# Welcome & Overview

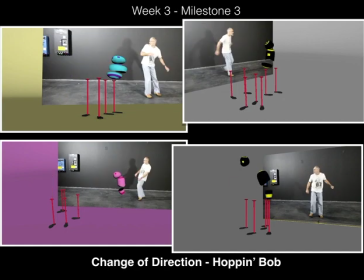493s
At this point, you should be extremely comfortable with creating the needed hopping action to achieve this, right?
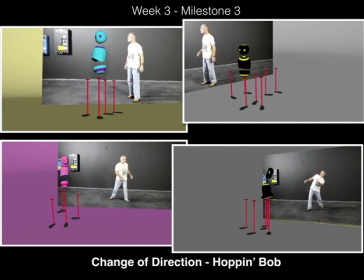500s
You'll be using the video reference as a guide to understand the basic mechanics of how the body should move through these steps.
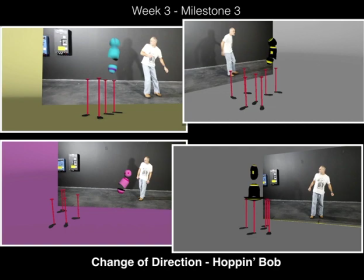509s
Once again, I point you out to the idea of leading and following. How is your character moving? Is he leading with his head or his upper body? Is he leading with his hips? How does he anticipate? Then how are you going to suggest this type of action with the Bob rig?
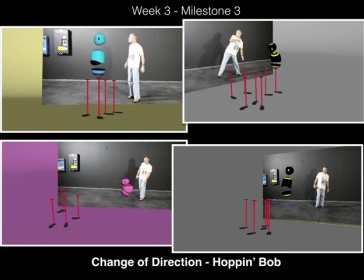525s
Keep in mind that Bob has no legs and he will have to jump in order to move also. So the use of exaggeration and what you already know about the jump, as well as using mechanics from the reference, are all needed to be considered in this challenge.
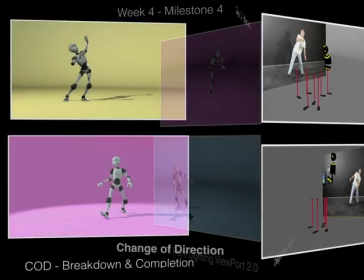540s
Okay. Boom. Okay, so now we move on to week 4, milestone 4. So if you've done your job understanding and animating mechanics represented in your reference with your Hopping Bob project, well, now you should have the knowledge needed to finish your change of direction project with your character rig.
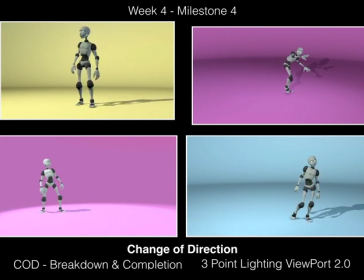562s
Of course, it's more difficult again because you're trying to orchestrate the arms and the legs, but at least you have the knowledge of the mechanics at play. Your Hopping Bob animation should be a constant reminder of how to focus on the major changes in your character's physical performance, and also help you to remember to utilize exaggeration in your work.
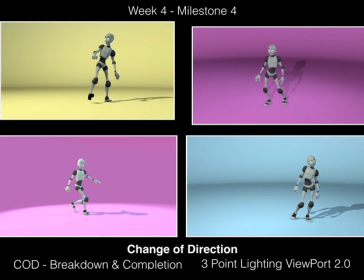584s
What's the connection with Hopping Bob and your character taking a step? They both need to use the principles of squash and stretch in order to show weight of the character's actions, right? So how will you apply that to your character? what's leading and what's following in the character's torso.
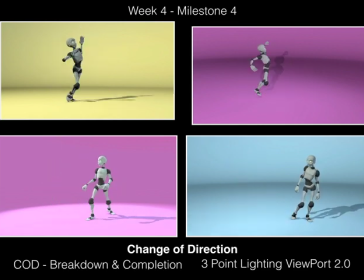603s
If you've done your work with Bob, you should know by now. So then how will you apply those same ideas to your character's performance? Hopefully by the time by this time you'll be able to figure it out. Last you'll finish up your change of direction project by adding a simple 3-point light setup to give your scene a more polished look for turning.
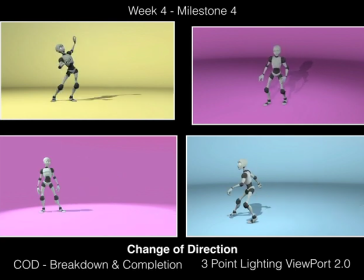624s
Okay, so at this point, guys, that was kind of the quickest overview I could give you visually, but hopefully that points you in the right direction, and I will see you guys when I see you.